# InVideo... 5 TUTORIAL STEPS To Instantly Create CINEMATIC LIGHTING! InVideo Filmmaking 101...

Let's talk about lighting. It's probably the most overlooked aspect of your video creation and filmmaking,
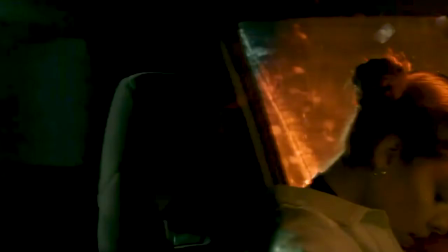but it's also the number one thing that can change everything about your video projects. If you can master the 5 simple lighting fundamentals that we will show you in this video, we guarantee you that you will not only up the production value of your videos, but will also have the power to create cinematic imagery for whatever kind of videos you want to create.
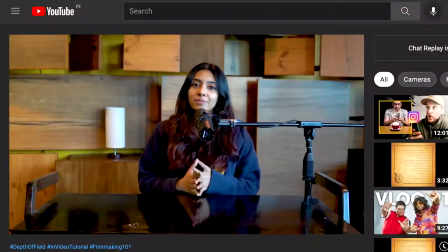From promo videos to vlogs to YouTube tutorials like this one. This is Christine from InVideo, and today is all about cinematic lighting.
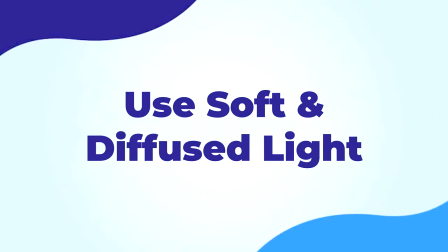Step 1 is to use soft lighting from diffuse light sources instead of harsh light sources. This is one of the most fundamental steps to create a cinematic look, and also it can create the biggest impact in terms of how your shots look like.
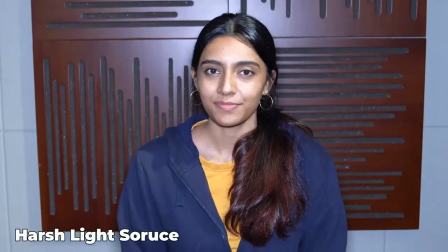For instance, check out how this shot looks like with a harsh 1-point light source versus a diffuse light source.
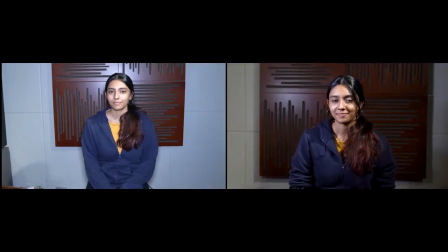As you can clearly see, the shot with the direct light seems very artificial and causes harsh shadows. Now, there are few ways to achieve soft lighting without having to spend hundreds of dollars on expensive lights.
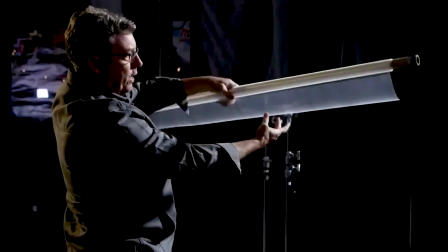You can add a layer of diffusion with the help of something as simple as a diffusion paper that you will easily get on Amazon.
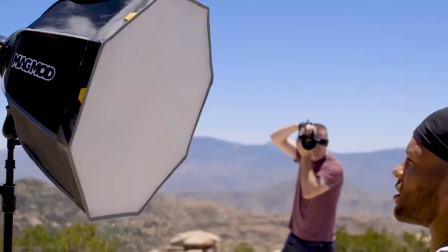Of course, another popular way of diffusing light is by using a soft box. They can go on top of LED lights or flashlights and will be available in different shapes and sizes. But if you're shooting in a closed room for a YouTube video or a product video,
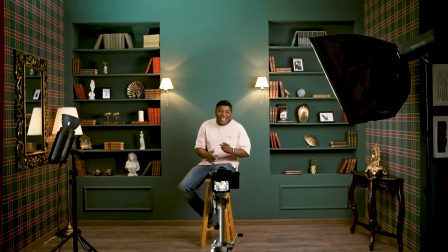a softbox between 18 inches to 32 inches should be just enough, and you can buy one for as low as $40. We will drop in a link for the one we recommend in the description below. Now, if you're shooting outdoors, then the easiest way to achieve diffuse lighting is by shooting at the right time of the day. For those of you who've just started shooting your own footages, the best time to shoot outdoors is the golden hours, which is the first hour when the light is coming up and the last hour of the day when the sun is going down.
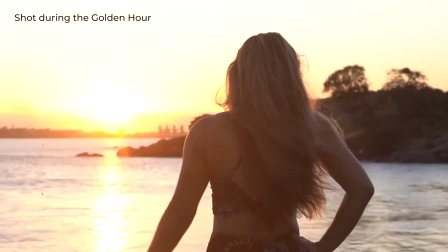During this time, the light from the sun mimics the diffused light you get when you use a soap box in front of an LED light,
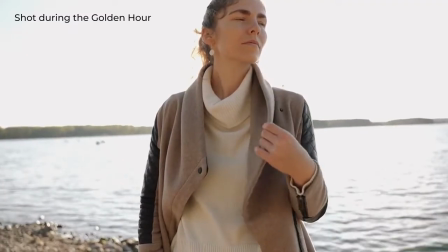eliminating the harsh shadows it can cast on your subject. On the other hand, if you shoot during the day,
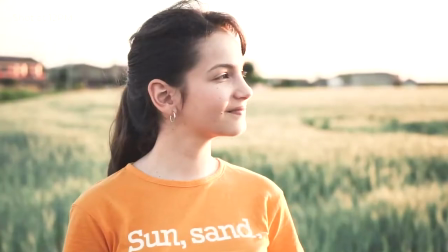the sun will act very similar to a hard direct source of light coming from above your subject, leading to hard shadows on your subject.
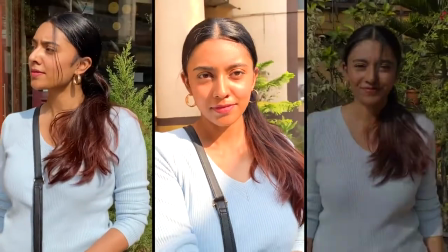For instance, check out these 3 shots that were taken at 6 am, 12 pm and 6 pm.
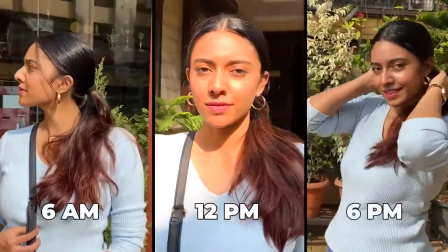As you can clearly see,
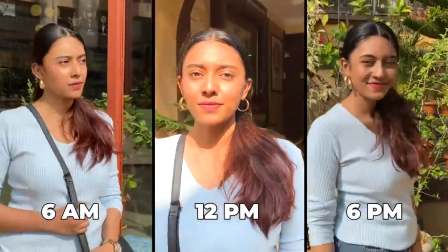the shots taken at 6 am and 6 pm look much smoother and cinematic as opposed to the shot taken at 12 pm.
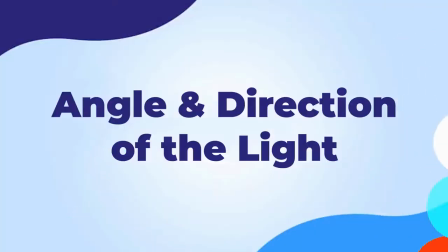Step number 2 is to pay attention to the angle and direction of your lighting. Now, while step number 1 will ensure that you have the ideal intensity and lighting for your videos, the direction from which you light up your subject will drastically change the look and feel of your shots.
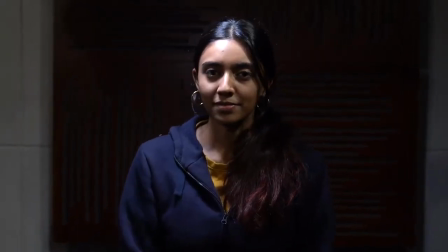If you light up your subject from too far up, it will again lead to harsh shadows on your subject,
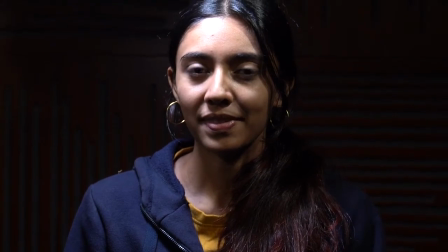especially under the eyes, leading to your subject looking creepy, depressed or less trustworthy.
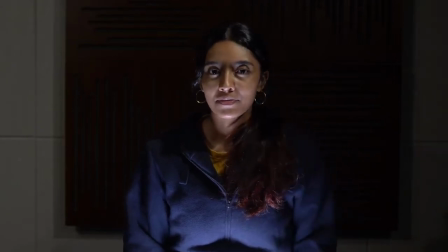On the other hand, if you place your light source too low, you'll start making your subject look super unnatural, tense or borderline scary. More often than not, what you'll be tempted to do is to place the light right in front of your subject to light it evenly.
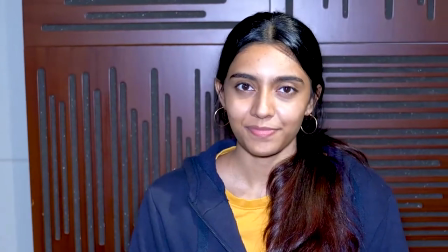But as you can see here, what happens is that this makes your subject's face look flat since it eliminates all shadows and depth.
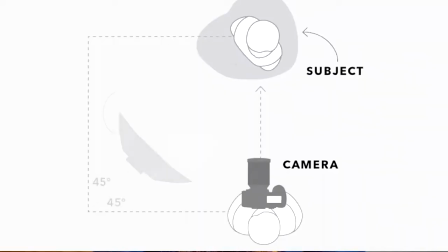You would want to place your main light source at a 45-degree angle from your camera so that it
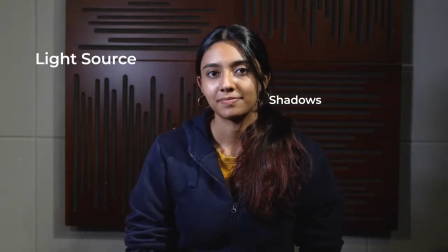eliminates shadows on one side but still retains the drop shadow on one side of the frame. So if you're just starting to shoot your footage, remember, the direction of the light is as important as the quality or intensity of the light, if not more.
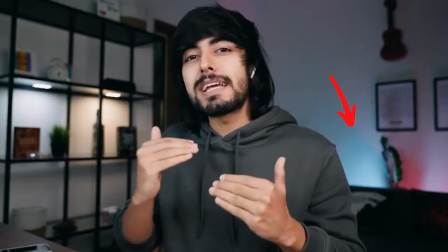Step number 3 is to make sure you light your background. This is probably the second most overlooked step after angle of lighting,
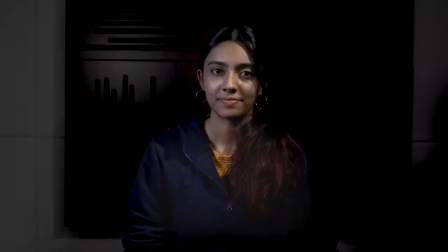since most people will light up the subject, leaving the background entirely dark, especially if you're shooting indoors. What this does is, it highlights the artificial nature of these lights and makes the video look even more staged.